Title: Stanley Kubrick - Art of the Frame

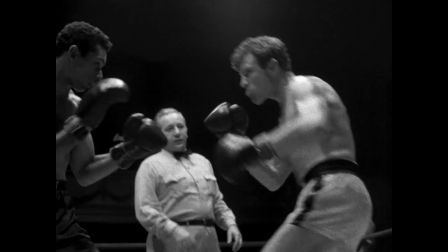3s
Of all the directors who have worked in the film industry, there are few who have left as significant of a mark on cinema as Stanley Kubrick.
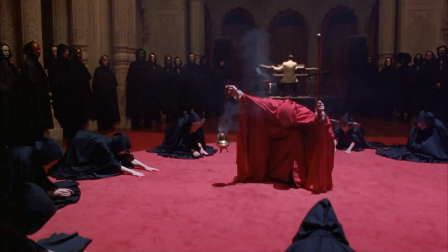11s
In his career spanning 48 years, he directed 13 feature films.
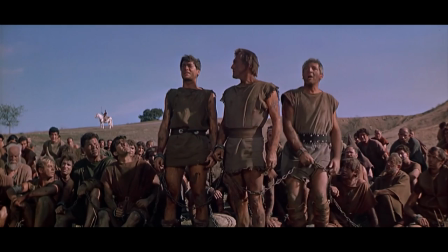15s
While each of his films are unique in regards to genre and story, there is something about Kubrick's direction which sticks out in the mind.
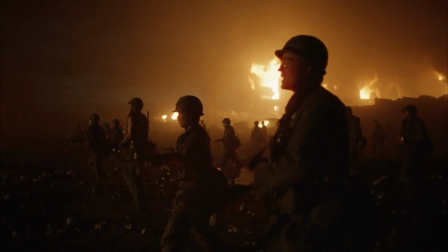21s
While there are several factors to his direction including his use of large-scale themes and contrapuntal music, I think the answer can be found in his most iconic moments.
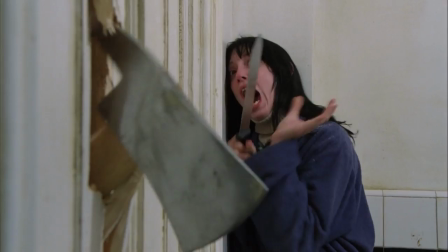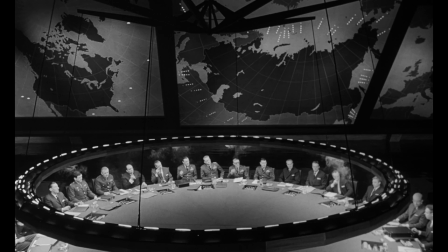Kubrick's use of framing.
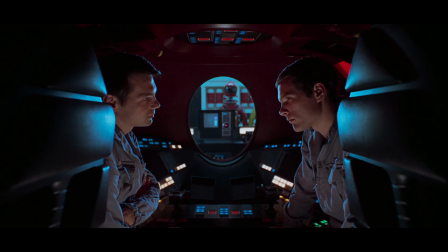42s
When you look at all of his films, even though they all have one thing in common, for me anyway, the craft is impeccable.
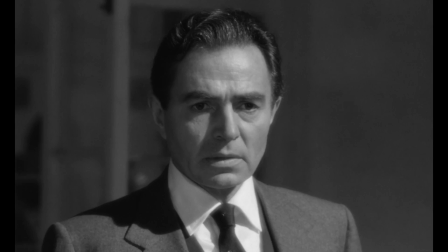51s
Every film he's ever made, the craft is impeccable. You know, there's the compositions.
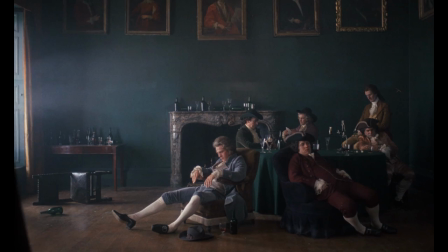57s
I mean, the exact compositions. You had to hit your mark precisely to please Stanley so he would get his painting, the painting he was putting on canvas for you.
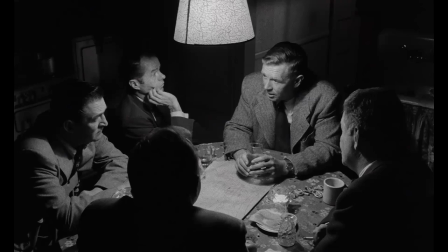65s
Stanley Kubrick's approach to directing a scene is rather straightforward. Whenever he can, he will avoid the movement of both the characters and camera.
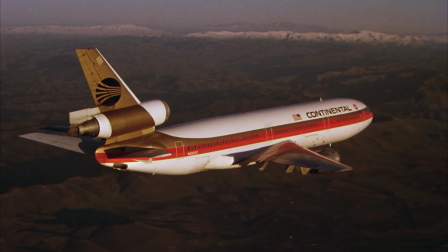71s
The easiest way to understand Kubrick's direction style is actually to take a look at how he frames inanimate objects.
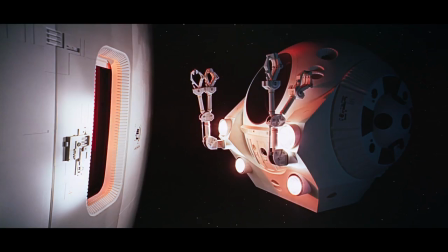76s
The object is shot dead center in the frame. It can move on its axis, or the background can move, but the framing never changes.
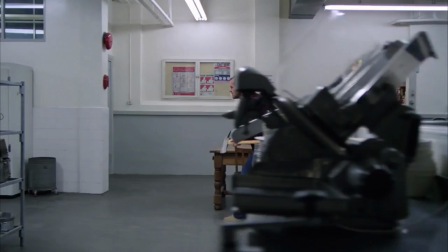83s
When the characters or central object in a scene stay in place, Kubrick will opt to use symmetry to make the shot more picturesque. When the characters do move, the camera follows, but the framing doesn't change. I didn't know he was a still photographer before.
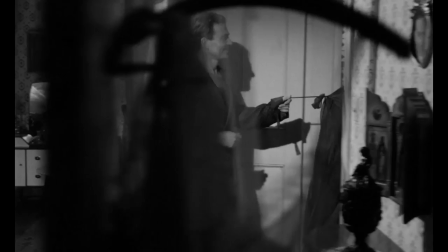95s
I read over the years, Steve Spielberg told me about him and that sort of thing. and of course there's still photography once you get that image, but then it moves.
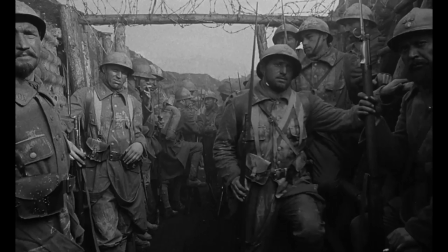103s
Still cameras don't move. His most famous method for maintaining the framing of a shot is to use tracking shots.
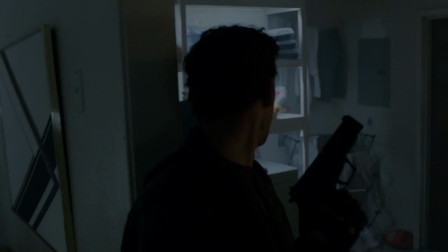108s
Today, tracking shots usually adjust going from shot to shot.
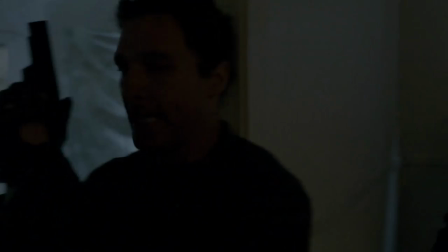111s
From a medium close-up, to a close-up, to a medium close-up, to a wide, and so on.
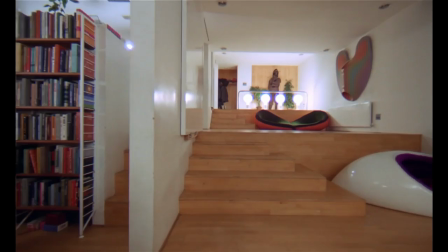120s
It's a great way to show off your direction, but Stanley Kubrick never shows off with his tracking shots. They are used to show a scene as it is, not how it could be.
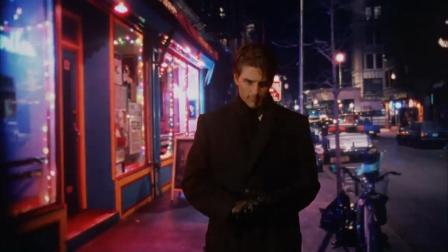127s
In nearly every tracking shot found in Stanley Kubrick's filmography, you'll notice that the characters stay central to the frame while they move through the environment, whether it's from the right,
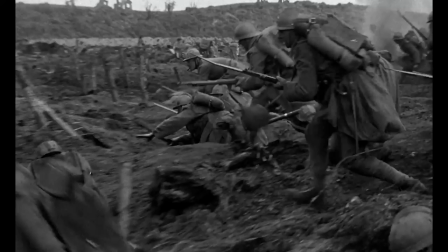137s
from the left,
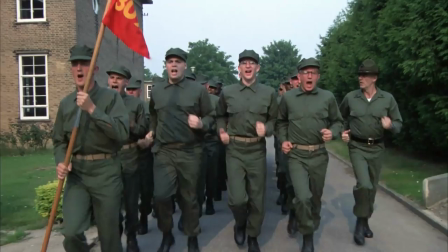141s
the front, or the back.
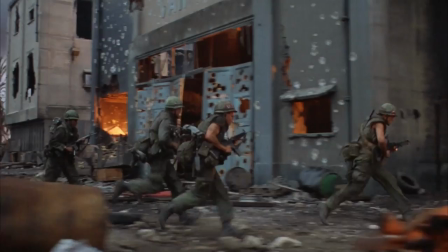148s
Wherever the characters are moving, the camera follows them at the same speed, and the framing stays even to keep the focus on the characters.
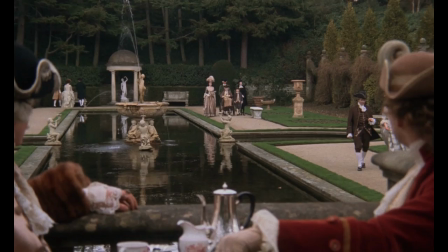155s
While the camera tends to follow characters with relentlessly even framing, this doesn't mean that the camera can't move at all.
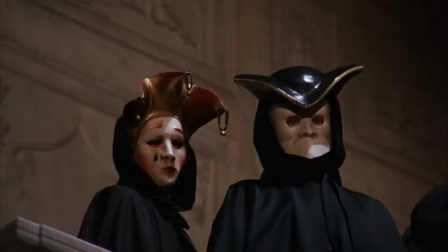160s
Kubrick loved using zoom-ins and zoom-outs to enhance a shot or strengthen the meaning of it.
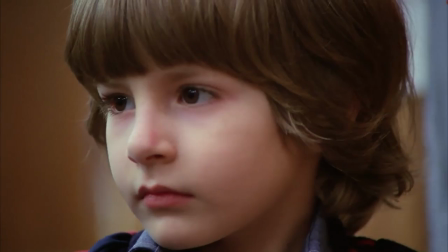165s
In Barry Lyndon, he uses an immense amount of zoom-outs to establish a vastness of scale, while in The Shining, zoom-ins are used to build tension.
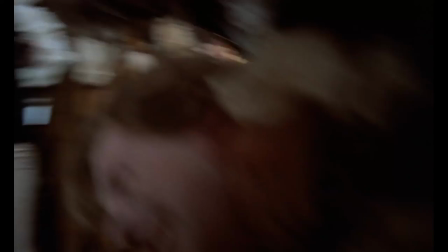172s
Because of how persistently Kubrick used tripod and tracking shots, handheld is far more noticeable in his films.
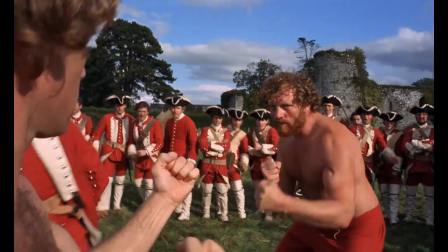179s
It's always used whenever a character is in massive distress, therefore the perfect place to use it is in a fight scene.
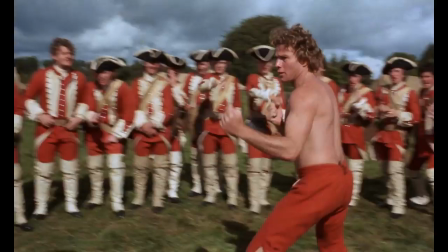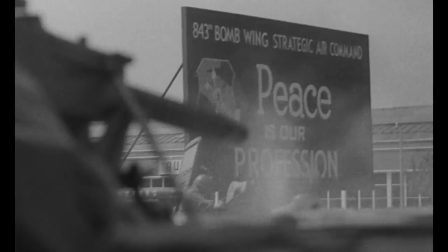192s
Or how about just flat-out war?
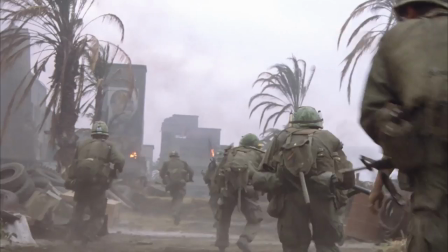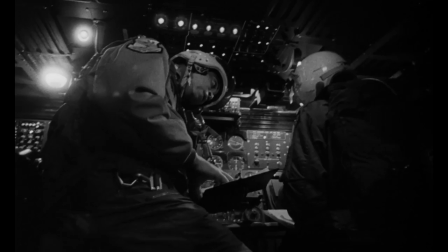205s
Whenever Kubrick uses handheld, he draws specific attention to it, because handheld always has a purpose in the story which is translated through his direction.
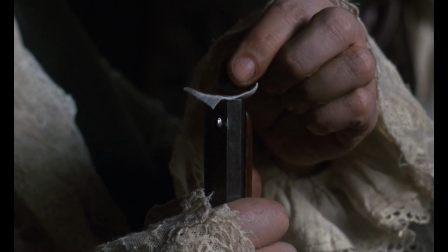213s
The rarest shot in a Kubrick film is a close-up of an inanimate object. He only uses it when the item shown on screen is absolutely pivotal to the scene.
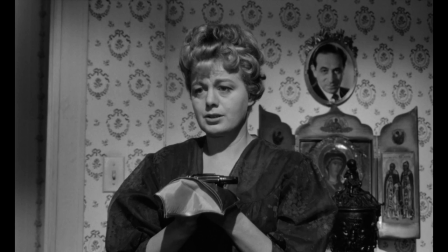221s
Usually a close-up of an item is used to build tension.
You should be careful with those things.
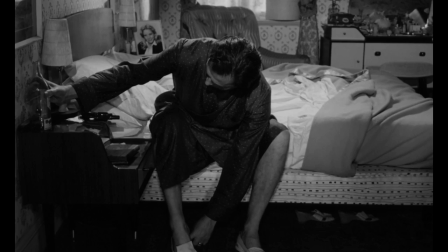226s It's not loaded.
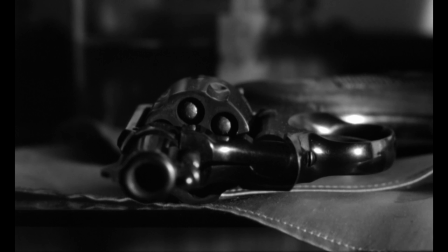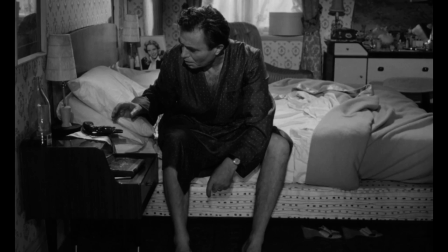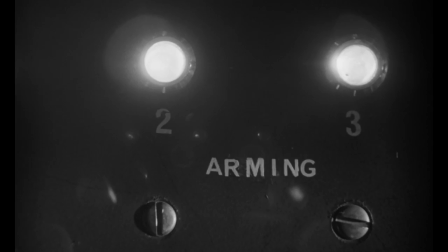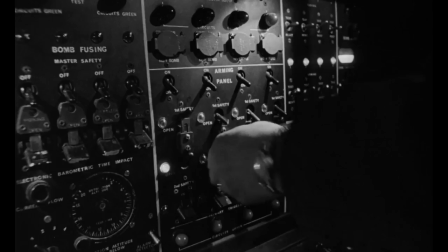243s
Dr. Strangelove has the most close-ups of inanimate objects out of Kubrick's filmography, most likely because every button pressed on a bomber plane matters.
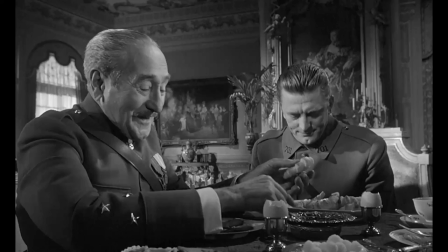250s
Aside from that, Kubrick rarely uses this framing method, so when it arrives, you know the shot means business.
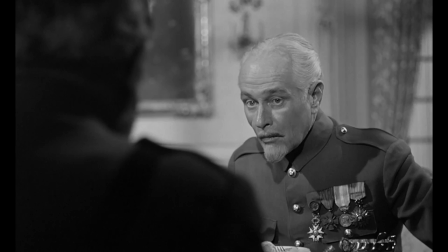255s
When it comes to characters, on the other hand, close-ups are crucial to conversation scenes. When two characters are exchanging dialogue in a scene, Kubrick will always hold a wide for as long as he can.
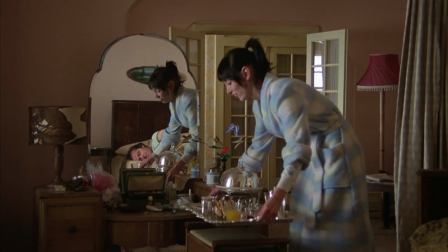264s
One simple method he uses to avoid the cut is using a mirror to enhance the depth of a shot. It makes it so that you can focus on both characters in the scene at the same time without cutting back and forth.
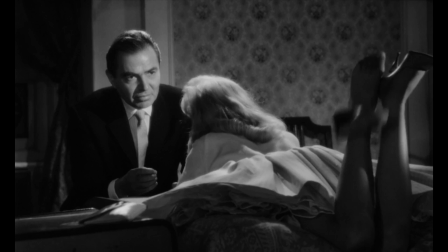274s
Aside from making the background interesting, Kubrick will also use the moment of the characters to avoid close-ups and cuts.
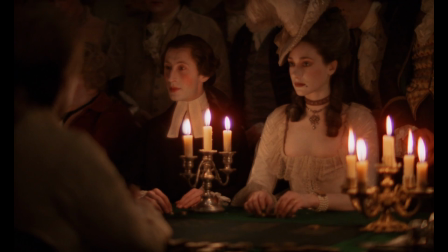279s
In this scene from Barry Lyndon, Kubrick holds the shot on Lady Lyndon while she is playing cards. Her eyes move down at this moment and divert the focus of the audience to the props on the table. However, the shot continues to hold until Kubrick decides to cut for intimacy between characters, at which point he opts for a close-up of Redmond's face.
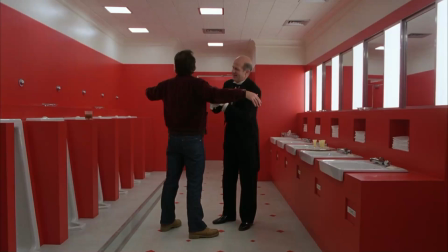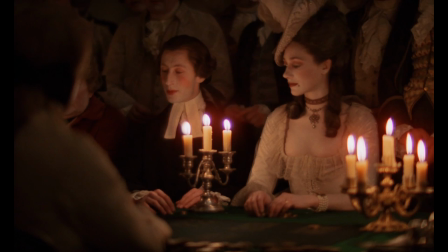306s
and Jack Torrance in the bathroom crossing the invisible line with the red background.
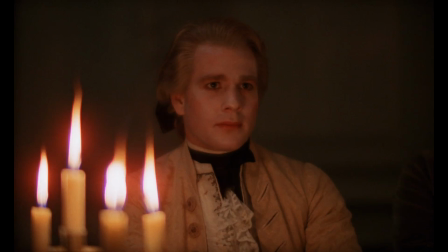313s
The cuts and when he cuts, when he destroys the invisible line, and when the shot gets tighter, on which line of dialogue.
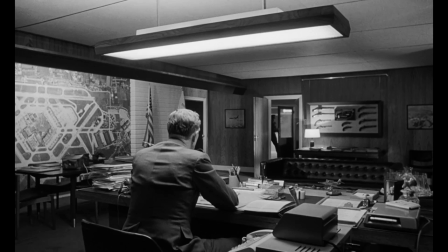321s
So let's dissect an early scene from Dr. Strangelove and take a look at how Kubrick constructs a scene between two characters.
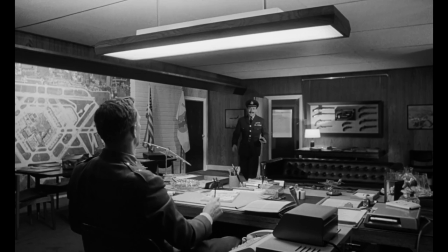326s
Mandrake enters the scene with information he wishes to share to General Ripper.
Something rather interesting is just crop top.
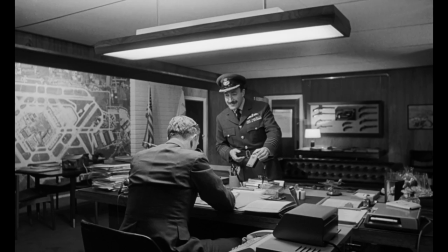332s Listen to that. Music. Civilian Broadcasting.
This establishing wide shot holds for three minutes and one second to show that both characters are in an even playing field.
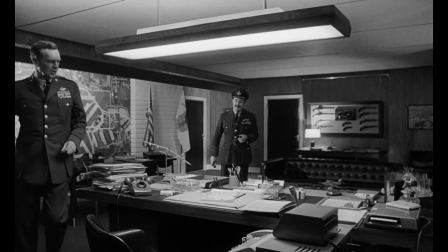340s
When Mandrake tells Ripper about the radio, he walks to the door and locks it. As Mandrake continues to talk to Ripper, he begins to suspect that he has sinister motives.
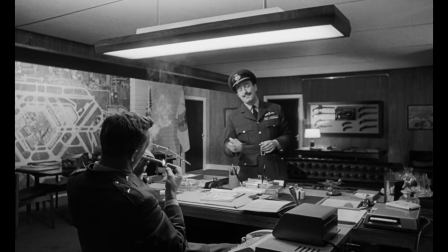348s You see, if a Russian attack was in progress, we would certainly not be hearing Civilian Broadcasting. Are you certain of that, Mandrake? Yeah, that's a positive one. And what if it is true?
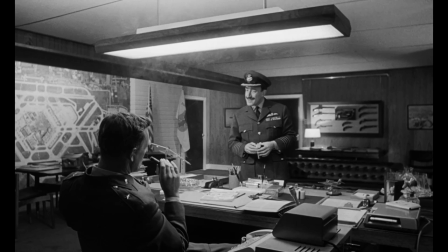359s If a Russian attack was not in progress, then your use of Plan R, in fact your order to the entire wing,
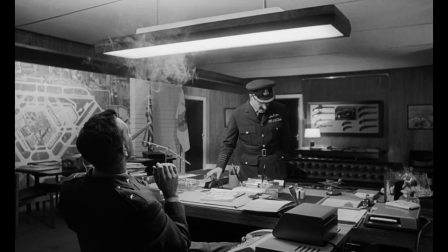366s I would say, sir, that there was something dreadfully wrong somewhere.
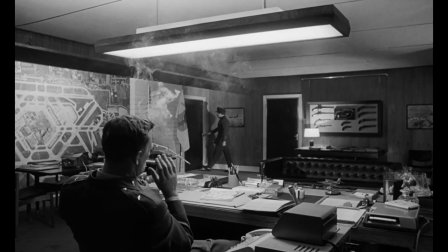371s
The framing enforces this by leaving Ripper's face mostly hidden from the camera. Mandrake attempts to leave the scene, but realizes that Ripper has locked him in.
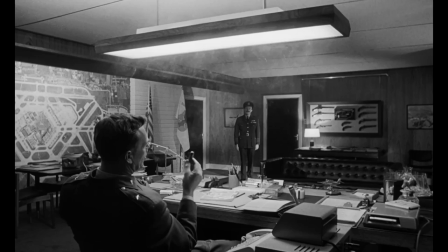378s
When Mandrake demands information from Ripper for the last time in the scene, I'm the only person who knows the three letter code group.
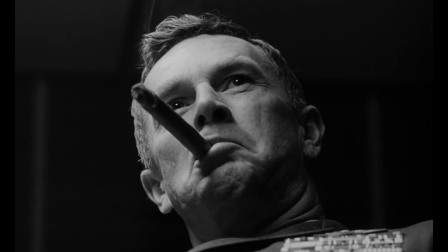384s Then I must insist, sir, that you give them to me.
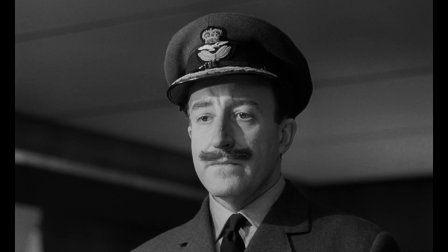386s
The cut occurs going directly to a close-up of Ripper's face for intimidation, then to a close-up of an inanimate object for introducing tension.
Do I take it, sir, that you are threatening a bother officer with a gun?
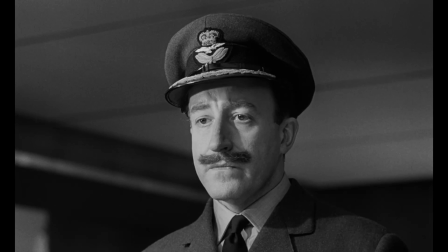399s
As Mandrake and Ripper's conversation has now become intensified, Kubrick sticks to shot-reverse-shot of both characters framed in close-up,
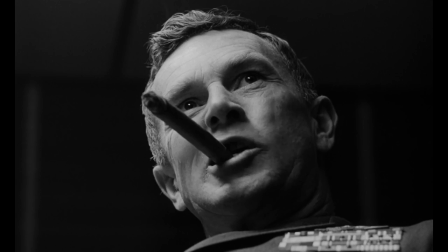406s
and since Ripper has the power over the scene, the shot length rests on him for far longer than it does on Mandrake.
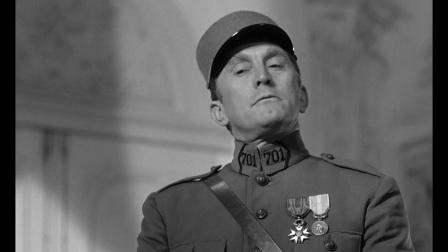411s
Kubrick's method for filming conversations isn't necessarily revolutionary, but he is someone who holds the shot for as long as he can.
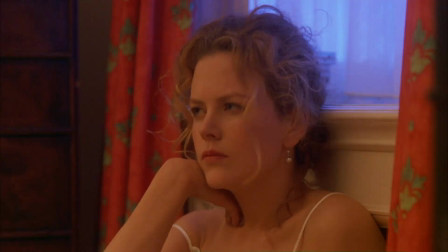418s
He opts to frame both characters with a wide or track with them and only cuts to a character's face for intimacy or intensity.
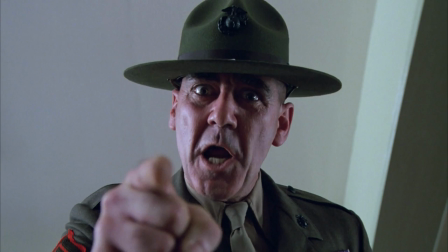424s
And this method of simplicity and patience can be applied to almost every aspect of Kubrick's films.
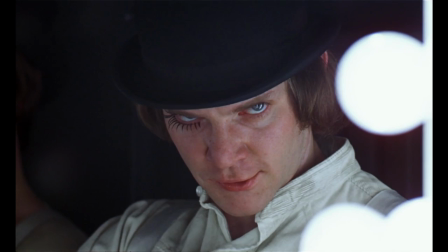429s
For the iconic Kubrick stare, the character in question is shot central to the frame and usually looks directly into the lens or slightly off-center.
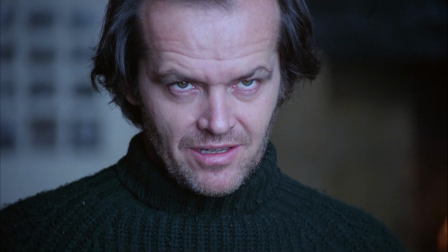436s
It's usually used to judge how far a character has progressed into insanity. So when a character is delving into insanity, the character looks off center and Kubrick uses a zoom-in to raise tension.
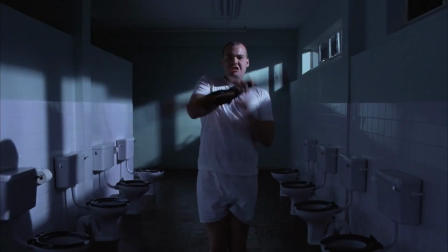445s
But when a character is already too far gone, the character looks directly into the lens and the shot holds, dead solid, without any movement. He also likes scenes that take place in bathrooms.
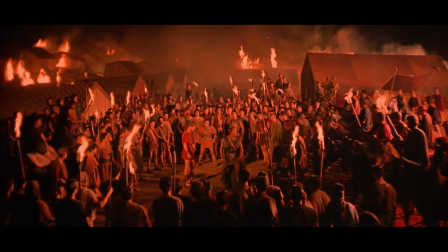458s
In regards to his personal reputation in films, Kubrick can be somewhat daunting. Many called him a perfectionist and someone who is too detail-oriented.
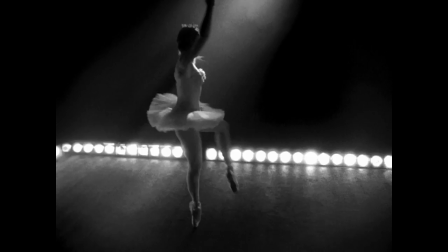465s
But his films speak for themselves, and when you break down Kubrick's use of framing and dialogue in large-scale scenes, it's easier to understand his approach toward filmmaking.
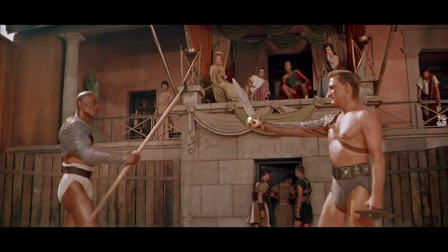472s
He had a desire to film characters and events not as they could be, but as they were, and to make each shot stand out like a work of art.
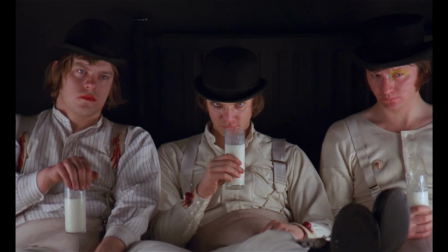479s He never made the same picture twice. Every single picture is a different genre, a different period, a different story, a different risk.